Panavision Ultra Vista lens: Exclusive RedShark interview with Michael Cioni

And these lenses now are you're gonna see images that are a hundred mil lens everything shot on a hundred mil but it has the field of view of a 37 or 39 like right around there so it's ridiculously wide even though it is a hundred millimeter and that's really where it gets exciting
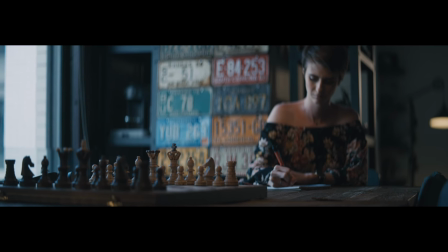(3:33)
so this is my friend Aubrey and Aubrey was able to help
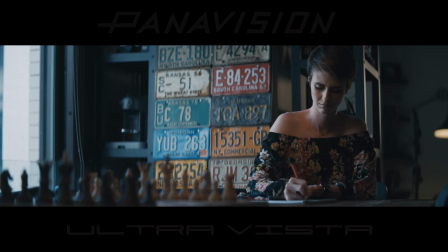(3:38)
us out on this preliminary test and you're gonna see here
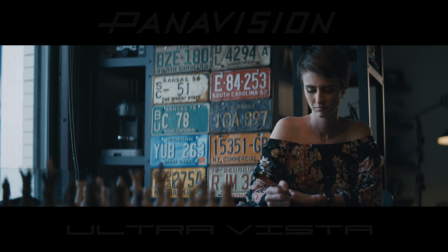(3:42)
this first image is just kind of amazing just right there you're seeing the depth of field you're seeing the width but you're also seeing sort of the goopiness that kind of
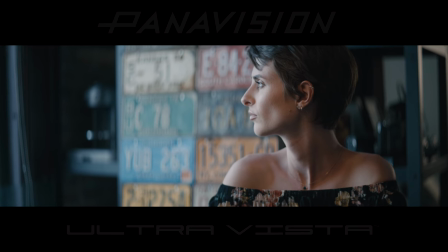(3:51)
gives it that three-dimensionality and then we take the same lens 100 millimeter and we get in for a close-up and now you
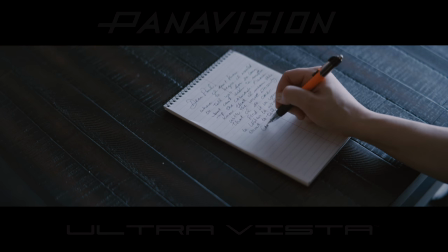(3:58)
actually have more lateral places to place faces which can change the story because you have more width to kind of decide are we gonna float in the middle we're
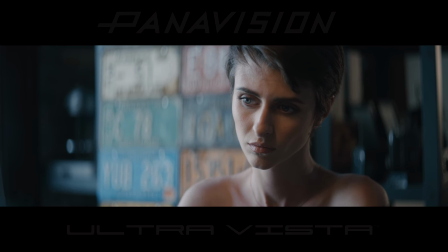(4:05)
gonna commit to one side and change the story that way you can see the resolution is really important and really powerful because this is using over 30 million pixels inside of an anamorphic image which is extremely high resolution
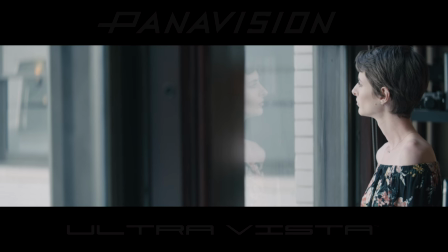(4:20)
so it has a lot of properties there here we sort of played with kind
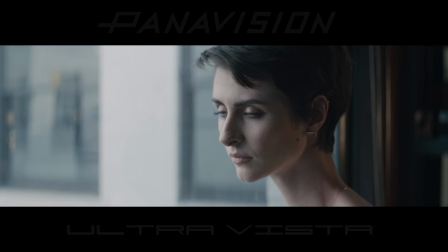(4:24)
of giving you that where she lives in the center or on the edge and it really changes what a story can do and it might be subtle to some people but a lot of people realize that's different very powerful yeah very powerful and then like it still has all characteristics of the original lens, right? That's right. It's just the original. Yeah, that's true.
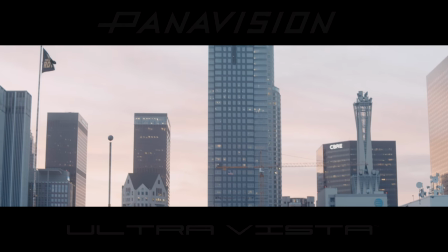(4:44)
And it also shows how even in small details,
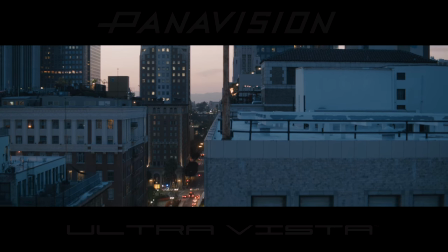(4:50)
because there's 30 million pixels, you're still resolving little details in the windows. Now watch the background here.
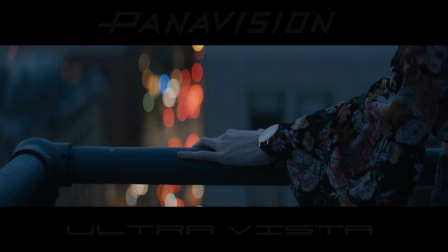(4:55)
This is where that background has that traditional exclusive Panavision vertical distortion.
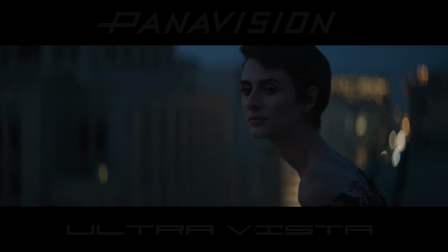(5:03)
So when we do the breathing there's only vertical breathing no horizontal so images have a very unique tall and skinny look which
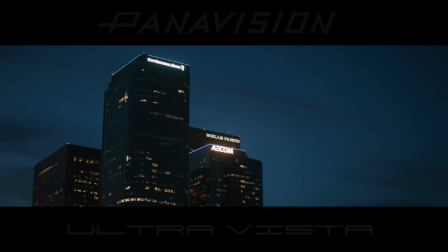(5:11)
is exclusive to Panavision and that's kind of one of the properties that people really like it's very pleasing to the eye again it's subtle but it's very very beautiful and very
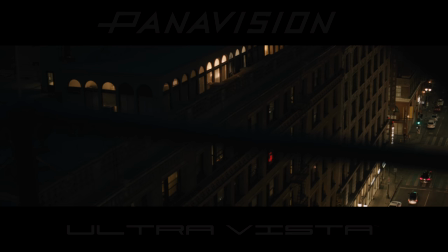(5:19)
pleasing and so we tried to shoot all available light everything here was just available light no actual color correction applied and all the color you're seeing here is
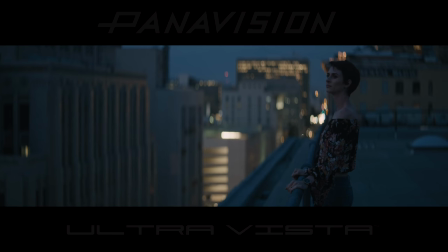(5:27)
right out of the camera that's the old that's the old color light iron Ian Invertevec is a colorist and he produced the color matrices and this is happening right in camera and you can shoot 4k ProRes And these images come out exactly this way. You're seeing the the proxy file essentially It's basically like shooting on film. It has this kind of same kind of We hope that people feel that way. We give you a 709 choice and then a film choice And you can pick which one you like the most They're built on RED Wide Gamut and Log3G10, which is RED's new image processing pipeline. And it's just wonderful work that Graham and the RED team have done. And then we've just created a little bit more of a Panavision, a flare to it, right? And when you couple that with the lens, I don't want to knock anyone that's a cinematographer, but this lens makes your stuff look even better. You're already great, but this elevates you. And that's what good tools should do, right? Like, good tools should elevate you. You can always knock it down. You could always cut out a 4x3 image out of this. You could always knock the resolution down or put soft effects on it. But we're giving you something different and new to start with. And then the creative people, it's your job to figure out where to end with, right? So this image you just saw is no filtration, wide open lens, and light iron color right out of the camera. and that's as pure as this image can be. And if you like that image, well you could do something way better if you start adding in all your other stuff. And that's what it's all about. We're trying to make a product that's easy to use and available so that if ultra widescreen 276 is fun for you, there it is, it's real. Cool, thanks, very inspiring. Awesome, cool, thanks guys. Cheers man.